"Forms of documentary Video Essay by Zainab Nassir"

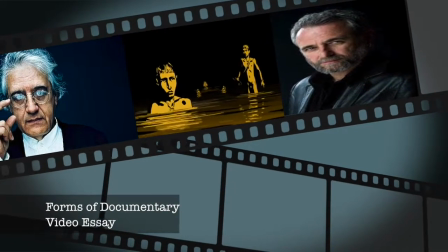0s
This video essay discusses and compares the styles,
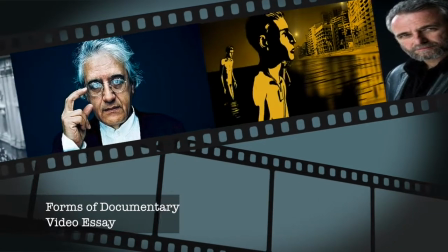5s
forms and techniques used by Ari Fullman and Patricio Guzman
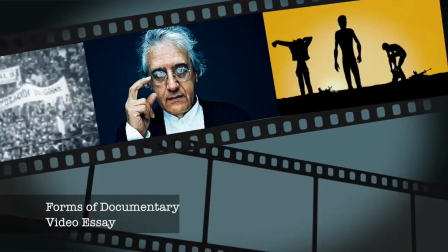11s
in their documentaries Waltz with Bashir and Chili the Often at Memory,
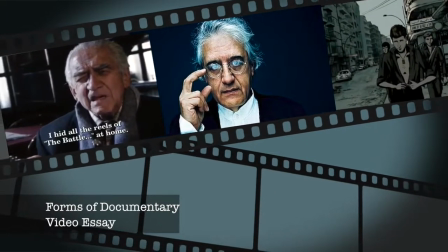17s
whilst concentrating on the ways in which they portray memory,
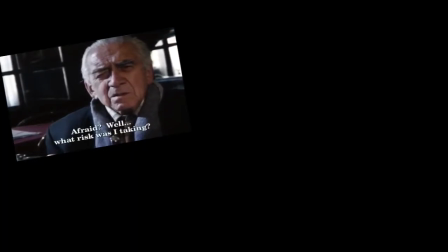22s
war and trauma.
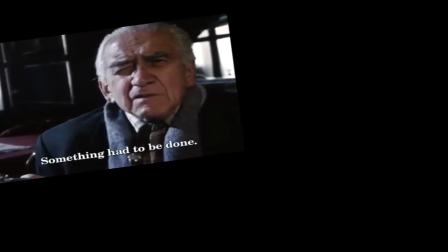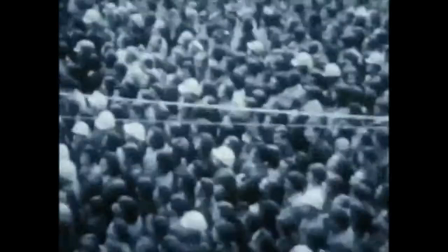31s
The Battle of Chile is a three-part documentary previously filmed by Guzman.
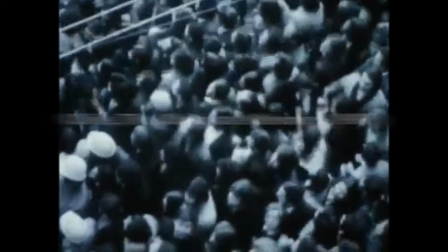38s
That documentary led him to create Chile, the obstinate memory,
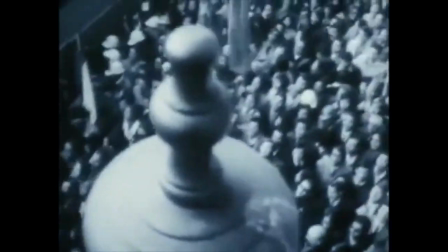42s
where he goes back to Chile as he screens his three-part documentary to Chileans who had never seen it before.
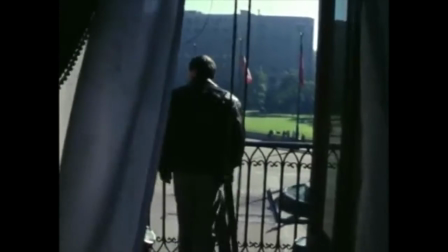55s in Chile. During the Pinochet dictatorship, it was prohibited and still today, the distributors are not comfortable to exhibit it.
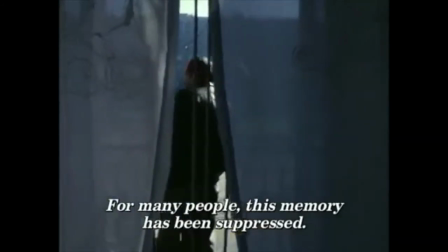63s For many, the subject of memory is a closed subject.
What causes memory to become suppressed?
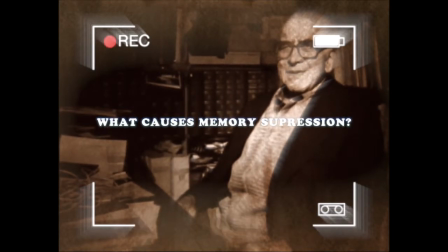70s
The film interviews many Chileans to ask for their opinion on the subject matter. This adds an interactive side to the documentary.
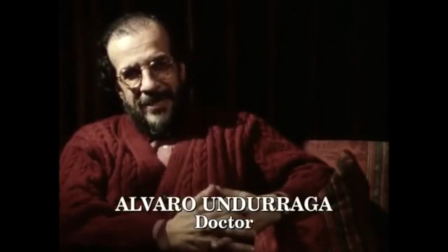79s When there is a disease in the human body, there is a time when no one can touch the disease.
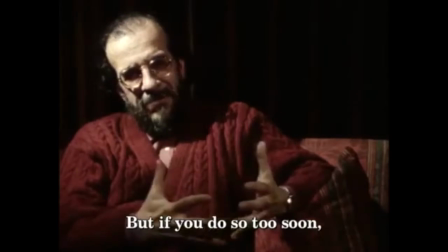86s There is a disease. If you touch the disease, if you touch the disease, it infects, problems, blood, etc.
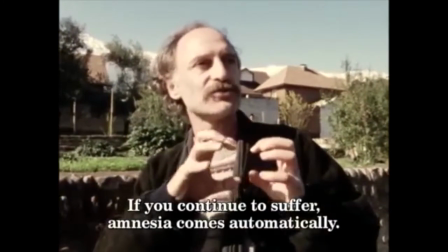96s If you stay in pain, the amnesia automatically functions.
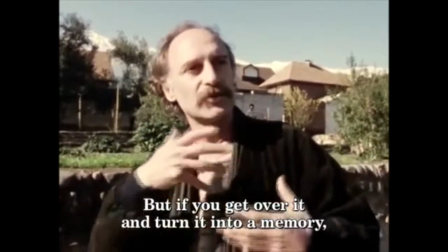102s If you overcome the pain and transform it into another thing,
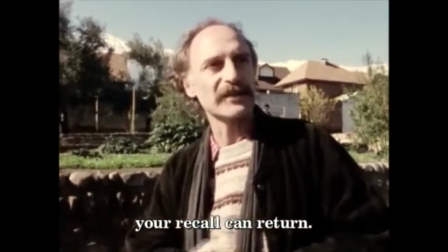107s Remember, remember, it begins to flow again.
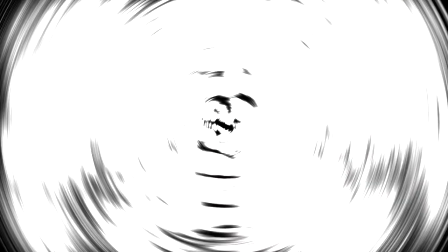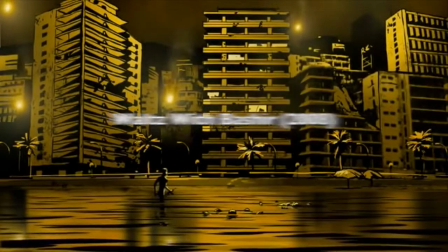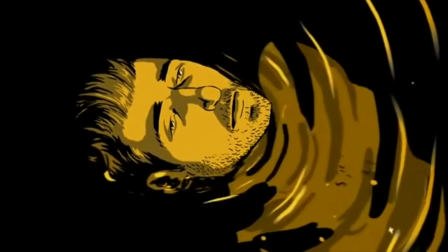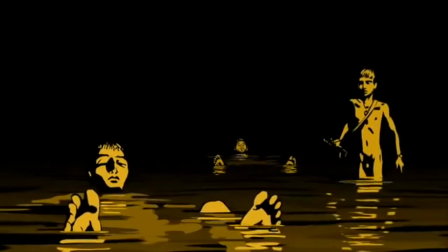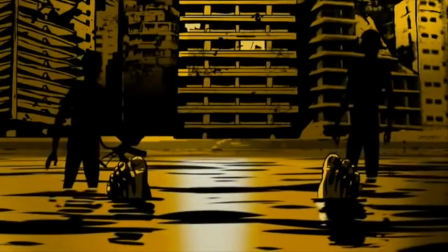136s
scene is repeatedly shown as Fulman tries to recall more details.
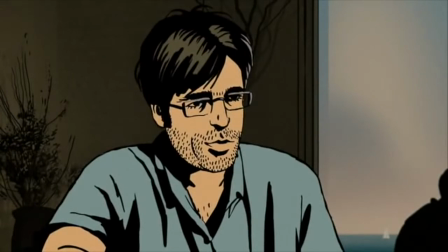141s
He does so by interviewing friends who had been with him at war, thus making it also an interactive documentary.
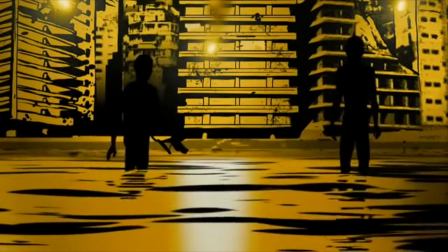153s
Notice how the animation used by Fulman is intended to look like cartoon.
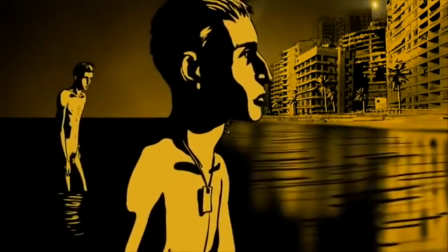158s
That was done because the audience reacts to animated documentary in a much different way than traditional live-action documentary.
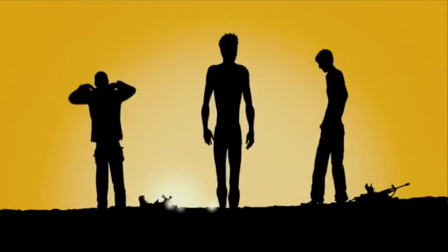167s
The The images are personal and friendly. We are willing to receive animated images without putting up any barriers,
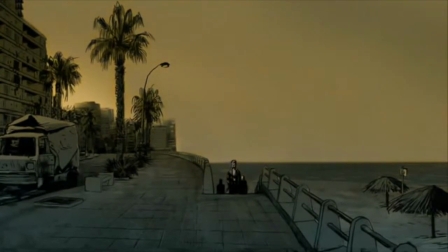174s
opening ourselves up for a powerful and emotional experience. The simplicity of the images relieves some of the harshness of the topic being described.
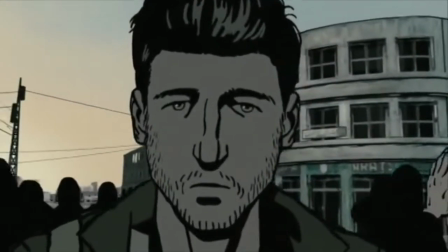187s
At the very end of the documentary, another variation of this memory is shown.
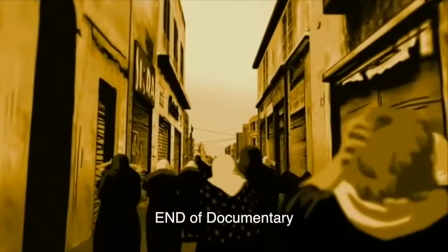194s
Those women are all walking together in one direction as they cry in agony.
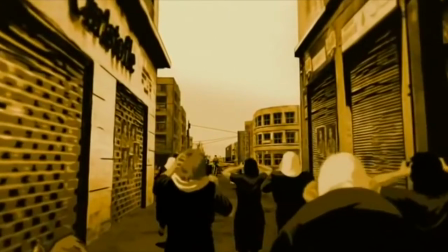200s
The audience follows them in a tracking shot to find that Fullman is standing at the very end of this road.
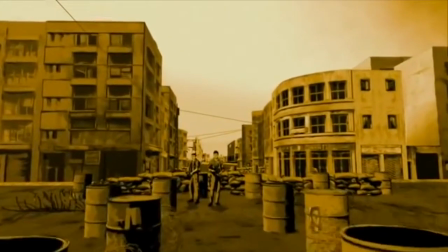208s
The camera continues to zoom in on Fullman giving us a close up of his very guilty face.
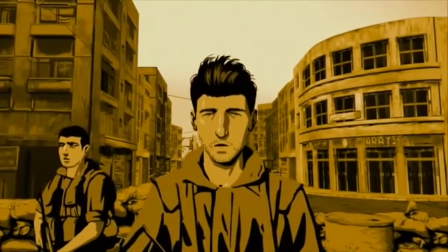215s
We come to understand that Fullman had forgotten his memory due to the guilt he felt.
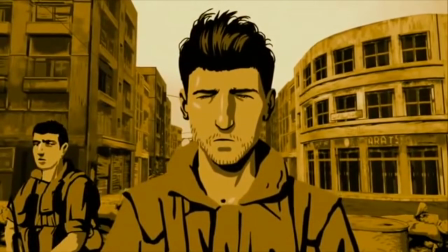221s
When the music, narrative and animation style all reach a climax, at this point the animation gives way for real footage of that historical event to appear.
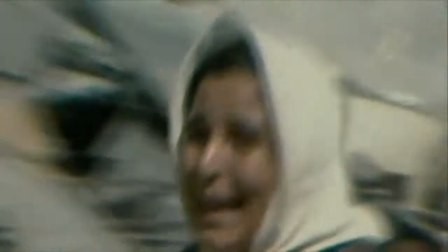234s
The dream is over for Fulman and the harsh memory uncovers.
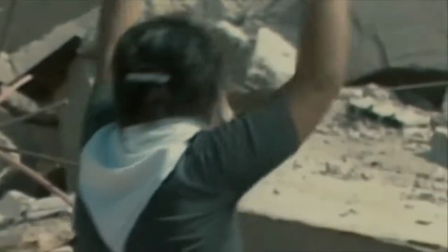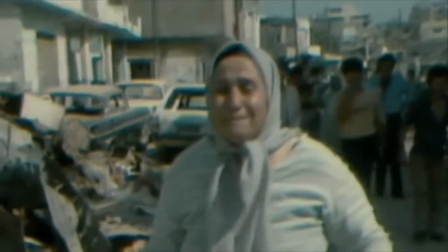245s
Waltz with Peshir is a reflection on the insanity of war.